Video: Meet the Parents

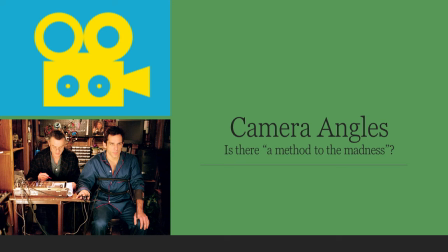So, do you ever wonder, why do directors and cinematographers choose the camera angles, camera distances, lighting, and framing choices that they do? Why are films constructed the way they are? Is there, as William Shakespeare might say, a method to the madness?
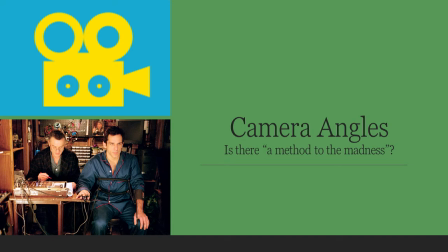Or are they just random cinematic choices? Is there a rationale to filmmaking, a common language?
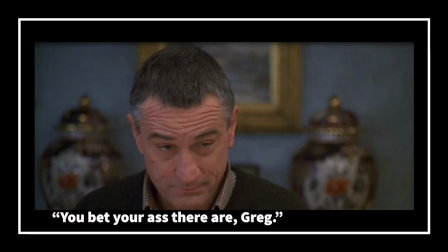In a word, dear viewer, yes. Yes, there is.
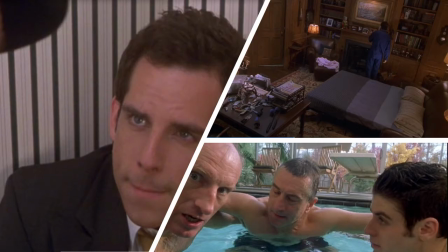In this short video, I'm going to cover a few types of camera shots and angles, briefly look at the rule of thirds,
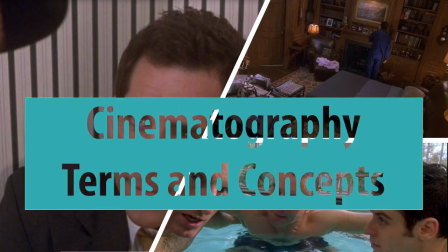and more generally explain the overall logic behind cinematography by introducing a few key terms,
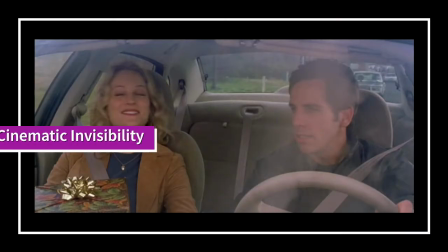especially cinematic invisibility and cinematic language.
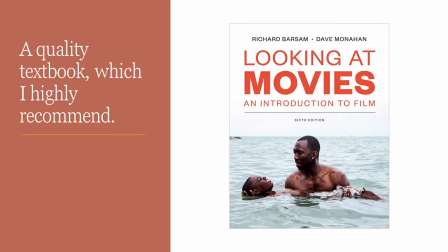For this video, I'm drawing a lot of my information from the textbook Looking at Movies, An Introduction to Film, which I would highly recommend if you're interested in learning more about how movies are made.
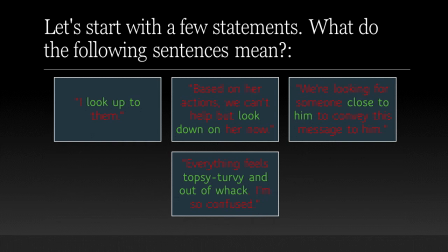Let's start with a few statements. What do the following sentences mean? I look up to them. Based on her actions, we can't help but look down on her now. We're looking for someone close to him to convey this message to him.
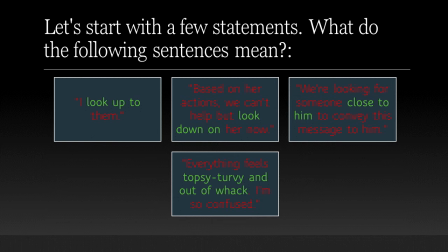Everything feels topsy-turvy and out of whack. I'm so confused. Each of these statements includes metaphors connected to physicality.
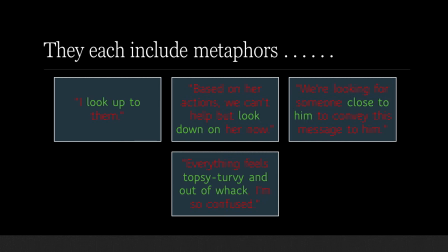Look up, look down, close to him, and topsy-turvy. When we say we look up to someone, we don't actually mean that we physically look up to them. We mean that we admire them, respect them, and try to imitate them.
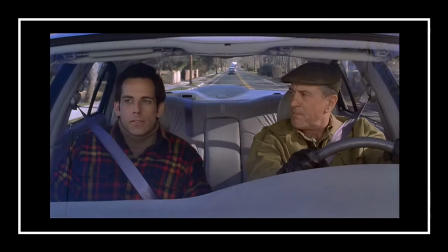But why do we phrase it that way? Well, it's certainly connected to how children, diminutive as they are, physically look up to their parents, but those children are also psychologically looking up to them.
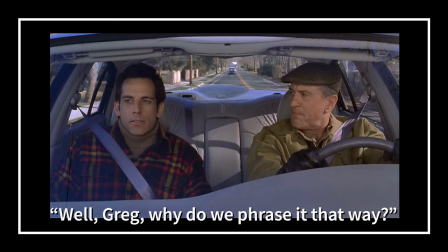When we say we're close to someone metaphorically, it doesn't mean we're physically close, but physical proximity is where we get the metaphor for our psychological terminology. And when things are askew, topsy-turvy, or cattywampus, they are not quite right.
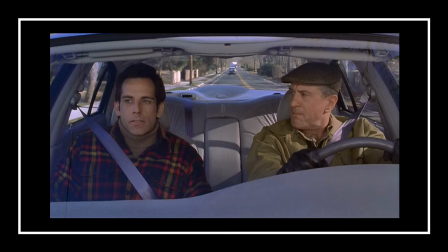They are, in cinematic terms, like a Dutch angle shot. What's that?
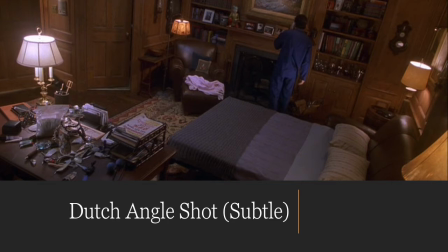I'll let you know before this video is over.
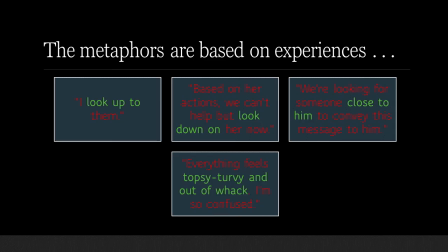To put it more succinctly, our metaphors, maybe all of them, emerge from our physical daily experiences. They are first embodied, literally, and then they become metaphors, and it is these metaphors that filmmakers use to subtly affect our interpretation of their films.
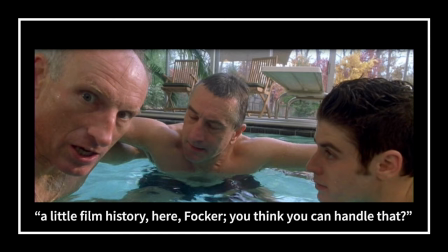You see, for well over a century, filmmakers have understood that viewers identify with the camera.
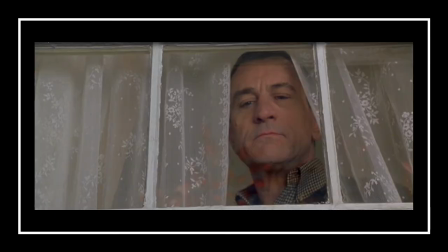Not exclusively, but primarily and predominantly, our experiences are wound up with the point of view of the camera.
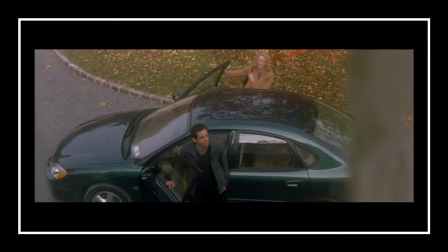When the camera looks down, we, perhaps without realizing it, also look down.
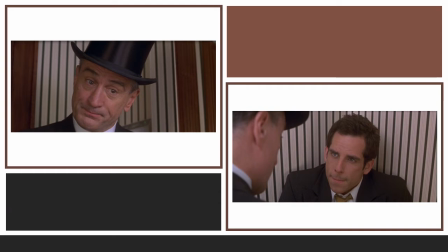When the camera looks up, we do as well, not just physically, but psychologically. We don't necessarily think consciously about how we're identifying with the camera. It happens subtly, sometimes subconsciously, and the subtlety of our identification with the camera means that its power,
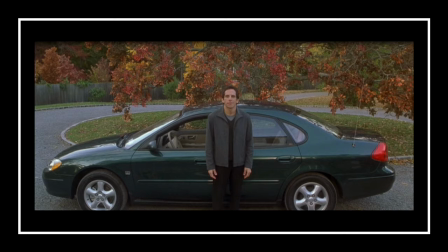and by implication the filmmaker's power, over us is increased.
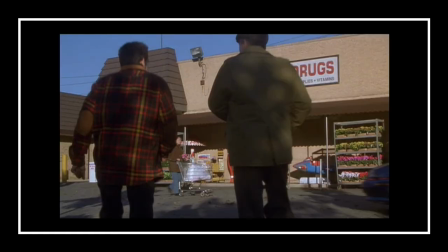This is what is called cinematic invisibility. Cinematic invisibility refers to the automatic assumptions we make about images on screen based on the way we view them.
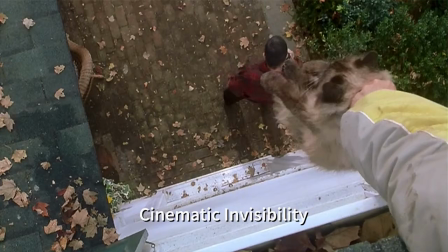For instance, if we view a character from a high-angle shot, we're going to have certain assumptions, emotionally, psychologically, and intellectually. And we're likely to not even think about these associations.
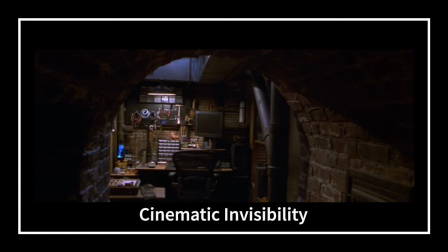They are invisible, at least they can be, to our conscious minds, even though they subtly impact our thinking.